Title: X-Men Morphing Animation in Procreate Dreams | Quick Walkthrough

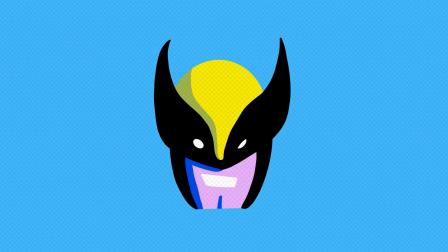Welcome back everyone!
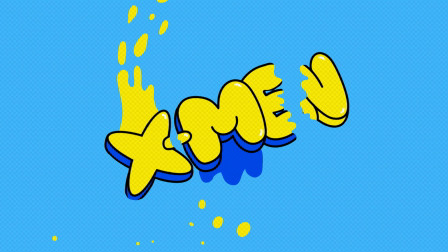In this video I'm going to walk you through my process for creating this fun morphing animation that I created to celebrate X-Men 97.
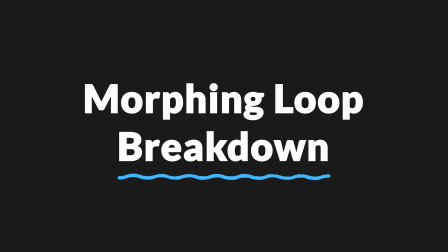So let's start by breaking down the different parts of a looping morph animation.
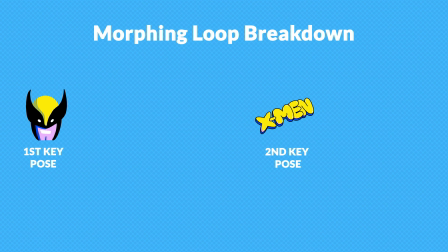This animation is made up of two key poses. The first key pose is the Wolverine illustration which will then morph into the X-Men text. To To make the animation more realistic I will be adding some anticipation.
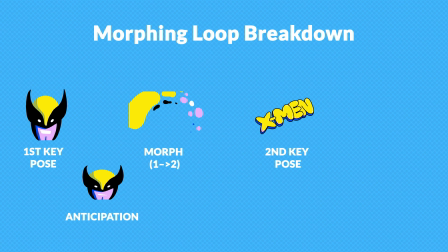So in this case I will have the Wolverine head squashed down before leaping up into an arc motion as it morphs into the second key pose. This step is important as it'll help it make it more of a realistic movement instead of the Wolverine directly
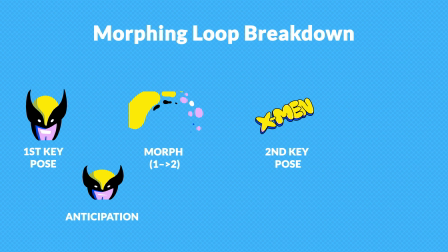morphing into the text. and then in order to create a full loop I will have to morph the text back into the Wolverine head. So I'll add another anticipation step by having the text rotate clockwise a little
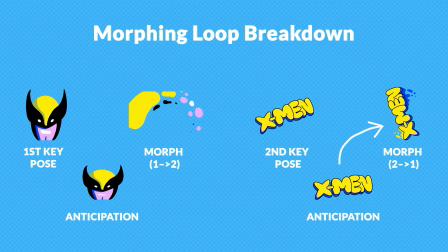before quickly rotating counterclockwise as it morphs back into the first key pose. Now that I have my basic structure down I will walk you through the steps of my animation
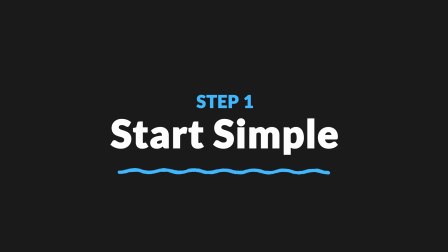process. step one start simple morphing animations involves a
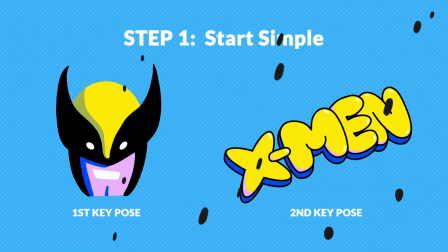lot of drawing so when you start out I strongly recommend keeping your illustration super simple and limiting your color palette as you can see here my Wolverine
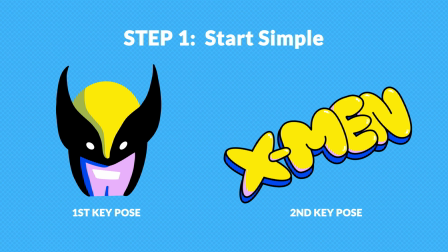illustration is very simple and both of the key poses are only using four colors yellow blue black and pink
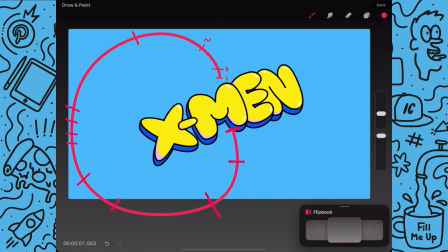step two planning out the movement I always like to create an animation guide to help me figure out the movement. My guide is made up of the path of animation which is this arc and tick marks which will help me plan out the timing of the animation.
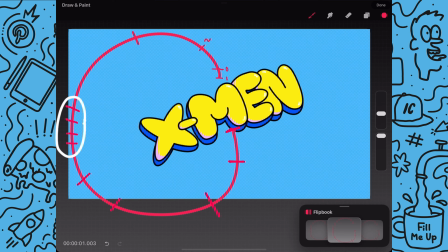Tick marks that are closer together will give the animation the appearance of slowing down while the tick marks that are further apart will make the animation look like it's accelerating.
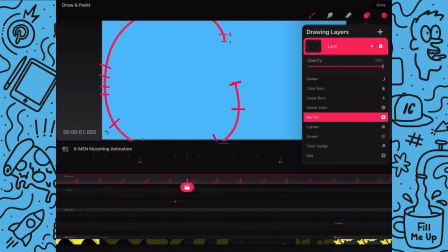I actually spent a lifetime planning out the tick marks and figuring out how many frames I wanted to use to show the changing of speed.
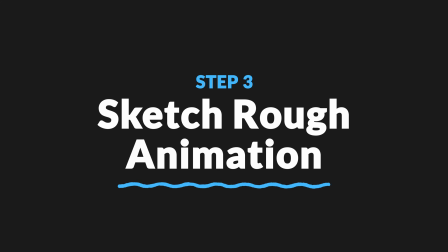The third step is to sketch the rough animation. For a smoother animation,
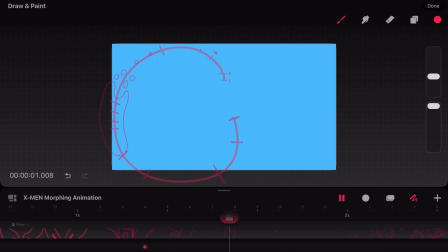start by animating the main action with quick rough sketches then add in the details when you're satisfied with the movement. If you start animating all the details right away you're going to end up losing a lot of time if you have to make corrections later on and your animation is likely to look kind of rigid.
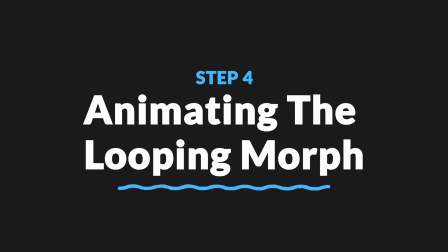Step 4. Animating the looping morph. Now that my rough sketches are done I can move on to the detailed animation.
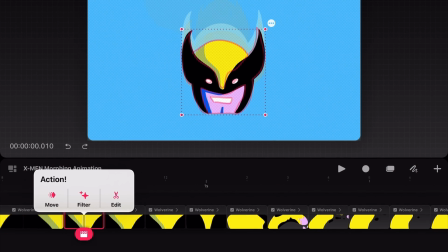Pro tip you can utilize Procreate Dream's move and scale features to squash,
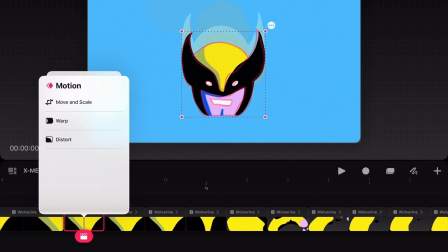stretch, and warp your illustration so you don't have to completely redraw every frame.
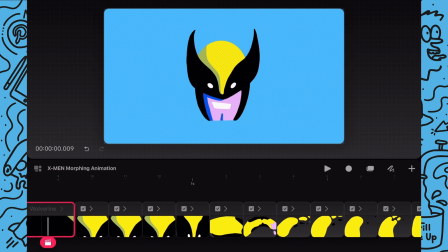For my first few frames of anticipation I've just duplicated my original illustration group and decreased the vertical scale each time to match my rough sketches.
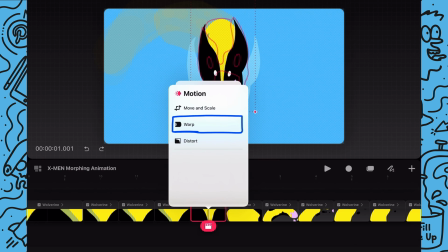For this frame I used the warp feature to match my sketch.
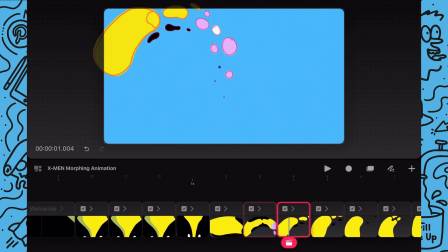It's not until I get into the shape becoming more of a blob when I start to actually draw since the shapes have gotten more abstract and are easier to draw.
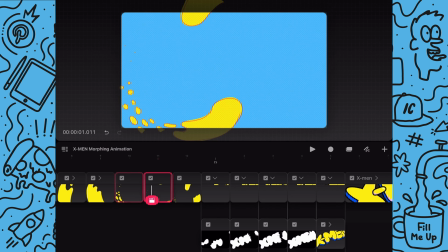And as I go, it becomes more simple blob shapes and I use a different trick for the text reveal.
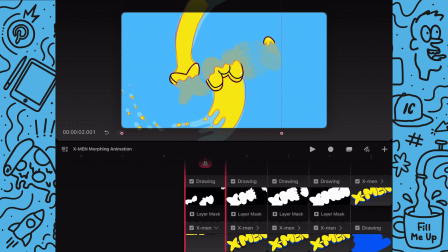As you can see inside of the group, I'm actually using a layer mask applied to a copy of that X-Men text.
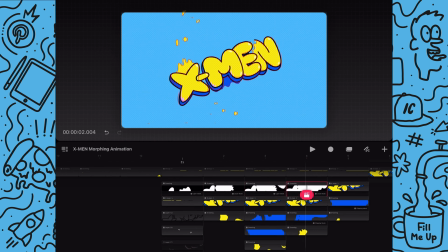This allows me to gradually draw in the text.
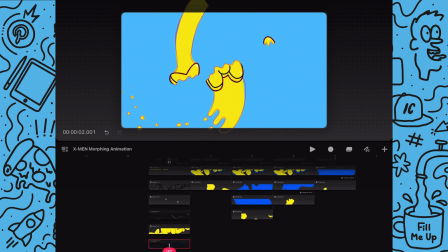I have also turned off some of the secondary color layers so I can gradually have those fill in as the yellow text takes shape.